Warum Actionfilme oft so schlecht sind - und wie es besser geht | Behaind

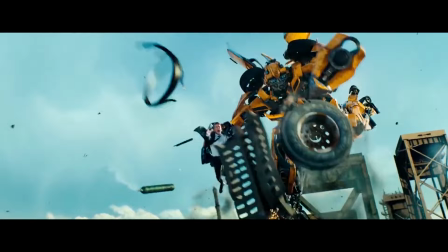748s
Dafür sind die Bilder viel zu voll mit Details und Schrapnellen und Menschen und Funken.
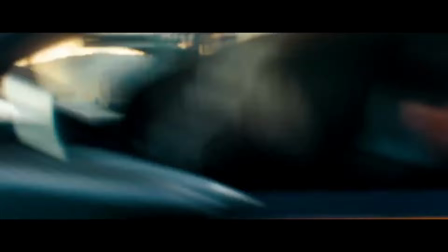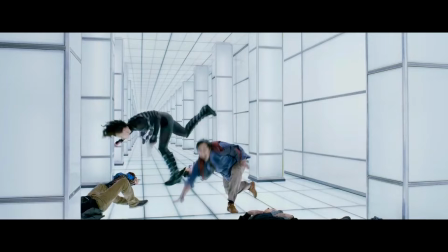758s
Auch hier haben andere Filmemacher ganz genau hingesehen.
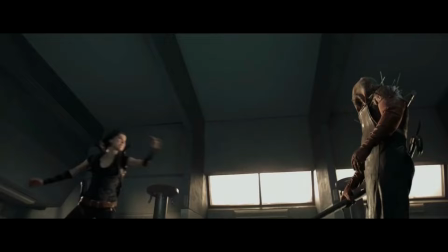761s
Nach Bay gab es selbst in Trashfilmen wie der Resident Evil-Reihe nahezu keinen Moment mehr, der in normaler Geschwindigkeit ablief.
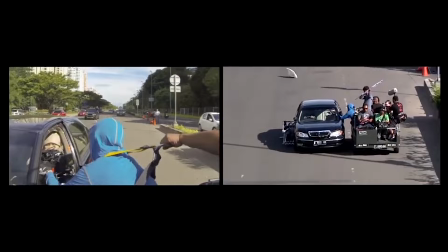769s
Die wichtigste Zutat für gute Action ist letzten Endes aber gar keine spezielle Kameratechnik oder irgendein Trick, sondern etwas, das man nicht mit dem Computer erzeugen kann, nämlich Herzblut.
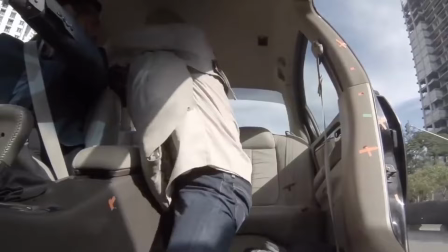779s
Was das Medium jetzt braucht, sind junge Filmemacher, die Bock darauf haben, mit den Möglichkeiten und Grenzen zu spielen.
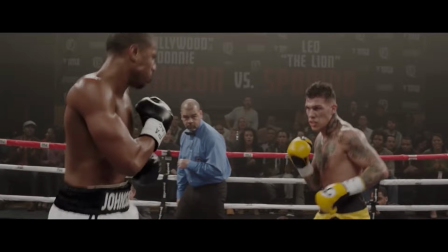784s
Und die gibt es zum Glück. Wie zum Beispiel Ryan Coogler, der sich das irre Ziel gesetzt hat, die Kampfszenen in Creed als Plansequenz ohne Schnitt zu inszenieren.
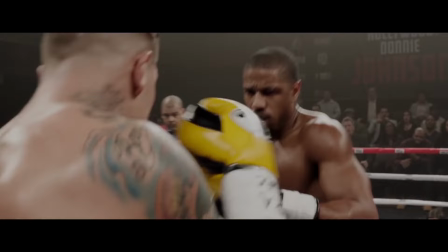792s
Und genau deshalb sind die unglaublich wuchtig und ziehen den Zuschauer förmlich in den Ring.
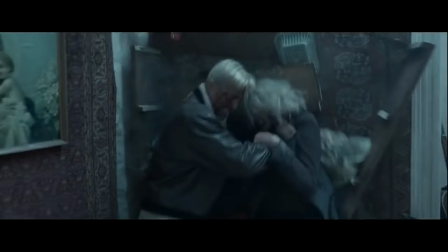800s
Oder David Leitch und Chad Stahelski, auf deren Konto ein paar der tollsten Action-Momente der letzten Jahre gehen.
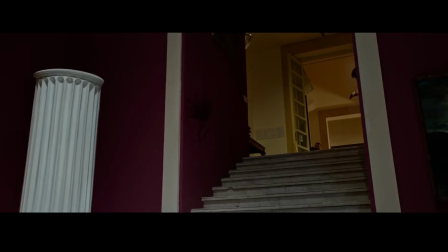807s
Die atemberaubend choreografierten Kampfszenen in Atomic Blonde. Oder die John Wick-Reihe.
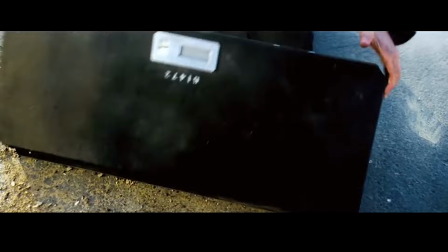814s
Die ersten beiden Teile eroberten die Kinos förmlich im Sturm. Klar, das war auch ganz viel Keanu Reeves Charisma und ein bisschen die faszinierend geheimnisvolle Welt, die der Film erschuf.
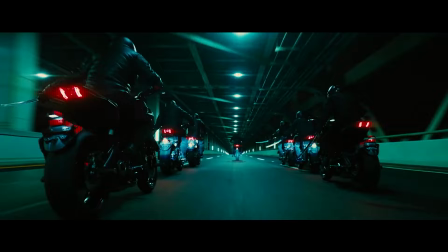823s
Aber sind wir ehrlich, abgesehen von Mission Impossible oder Mad Max gab es im US-Kino seit Jahren keinen so guten Actionfilm mehr.
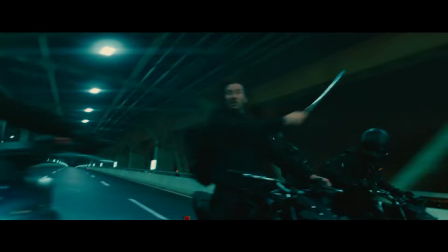830s
Und schon der Trailer von John Wick 3 ist wieder deutlich besser geschnitten als so mancher fertige Actionfilm.
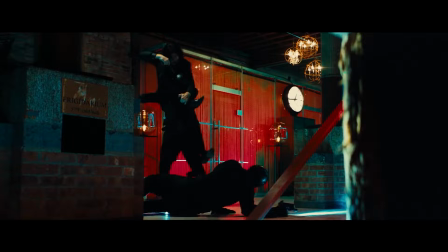837s
Diese Szenen sind auch einfach deshalb möglich, weil Keanu Reeves Monate vorher für den Film mit ehemaligen Navy Seals trainiert,
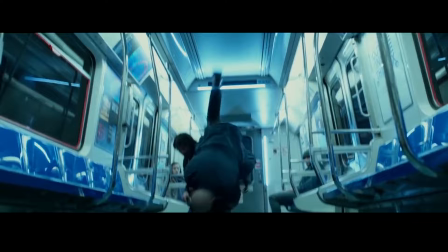844s
seit Jahren aktiv Kampfsport betreibt und viele Stunts selbst ausführt. So muss nicht jedes Mal, wenn sein Stunt-Double einspringt, umgeschnitten werden.
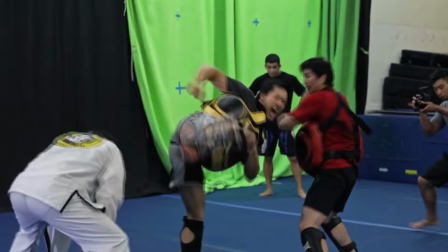851s
Als Konsequenz wirken die Fights deutlich klarer. Und das zu erreichen ist nun mal einfach viel Arbeit.
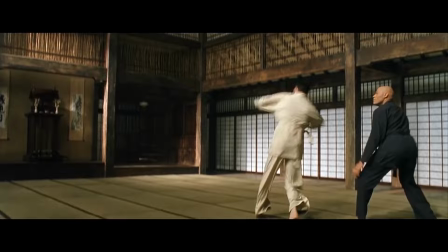858s
David Leach und Chad Stahelski wissen das vielleicht besser als viele andere. Immerhin haben beide über Jahrzehnte selbst als Stuntman gearbeitet.
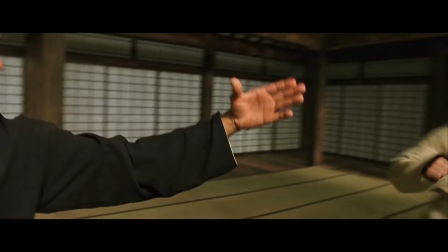864s
Stahelski war sogar das Body-Double von Keanu Reeves am Set von Matrix 1.
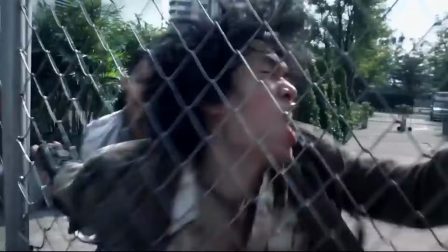872s
In einer gerechten Welt wäre er hier zum Beispiel längst ein gefeierter Star.
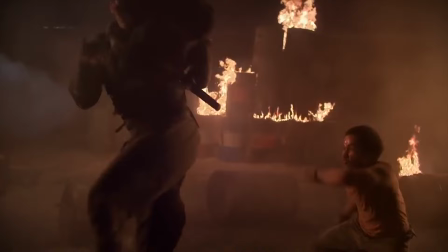876s
Das ist Scott Adkins, der gemeinsam mit Regisseur Isaac Florentine seit Jahren ein paar der besten Action-Titel aller Zeiten dreht.
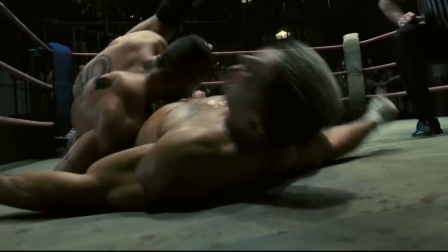883s
Nur hat davon kaum jemand mitbekommen. In Filmen wie Ninja oder der Undisputed-Reihe macht Scott Adkins sowas hier.
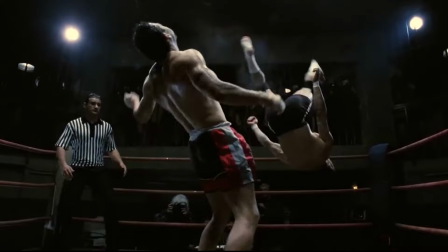890s
Oder sowas. Völlig nachvollziehbar, ohne Kamera gewackelt, ohne Schnittmassaker.
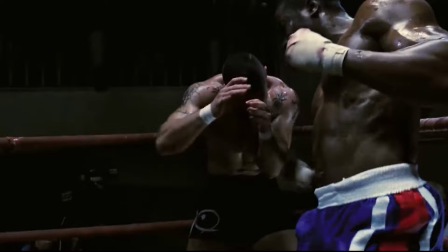896s
Nur so haut Action richtig in die Magengrube.
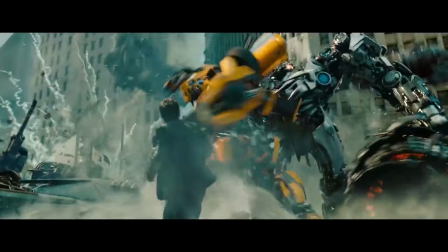901s
Aber weil wir in einer Welt leben, in der die Masse lieber so etwas sehen möchte, versauern Atkins Filme seit Jahren in den unteren Regalen der Videothek.
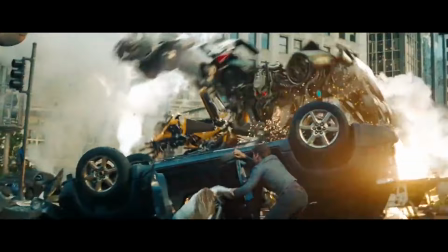908s
Ich würde mir wünschen, dass diese Masse irgendwann mal aufwacht.
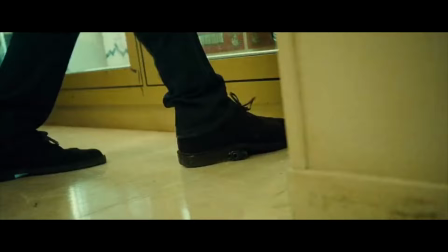912s
Action-Szenen wie diese sind nicht modern, sie sind nicht jugendlicher gefilmt und sie sind auch dann nicht besser, wenn man vorher zwei, drei Bierchen mit den Buddies gezischt hat.
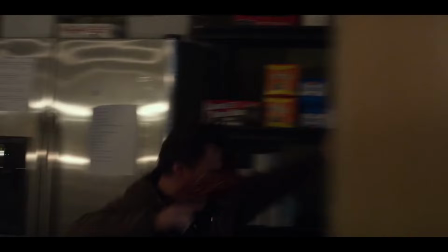920s
Szenen wie diese sind in erster Linie nur eines. Stinkend faul.
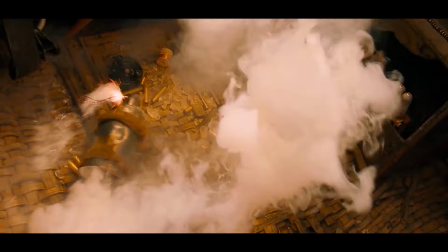924s
Filme wie Taken 3 oder Mile 22 verwechseln, dass man Dynamik oder Kinetik nicht mit exzessivem Kameragewackel erzwingt,
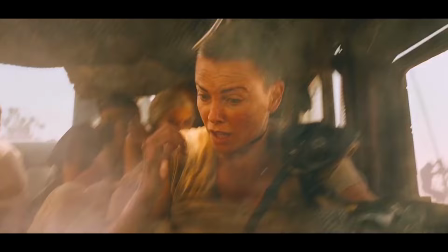930s
sondern durch präzises Timing und sorgfältige Planung mühsam erarbeiten muss. Nur muss man das auch schon irgendwie wollen und manchmal Opfer bringen.
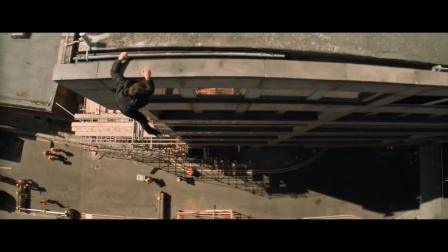938s
Wie Tom Cruise, der sich bei dieser Szene in Mission Impossible Fallout den Fuß gebrochen hat und dann sogar noch weiter rennt.
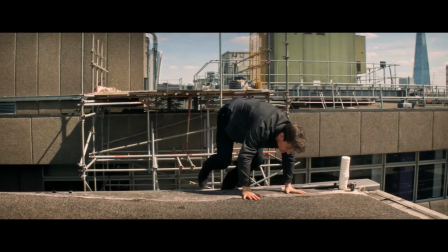945s
Das nenne ich einen echten Action-Game.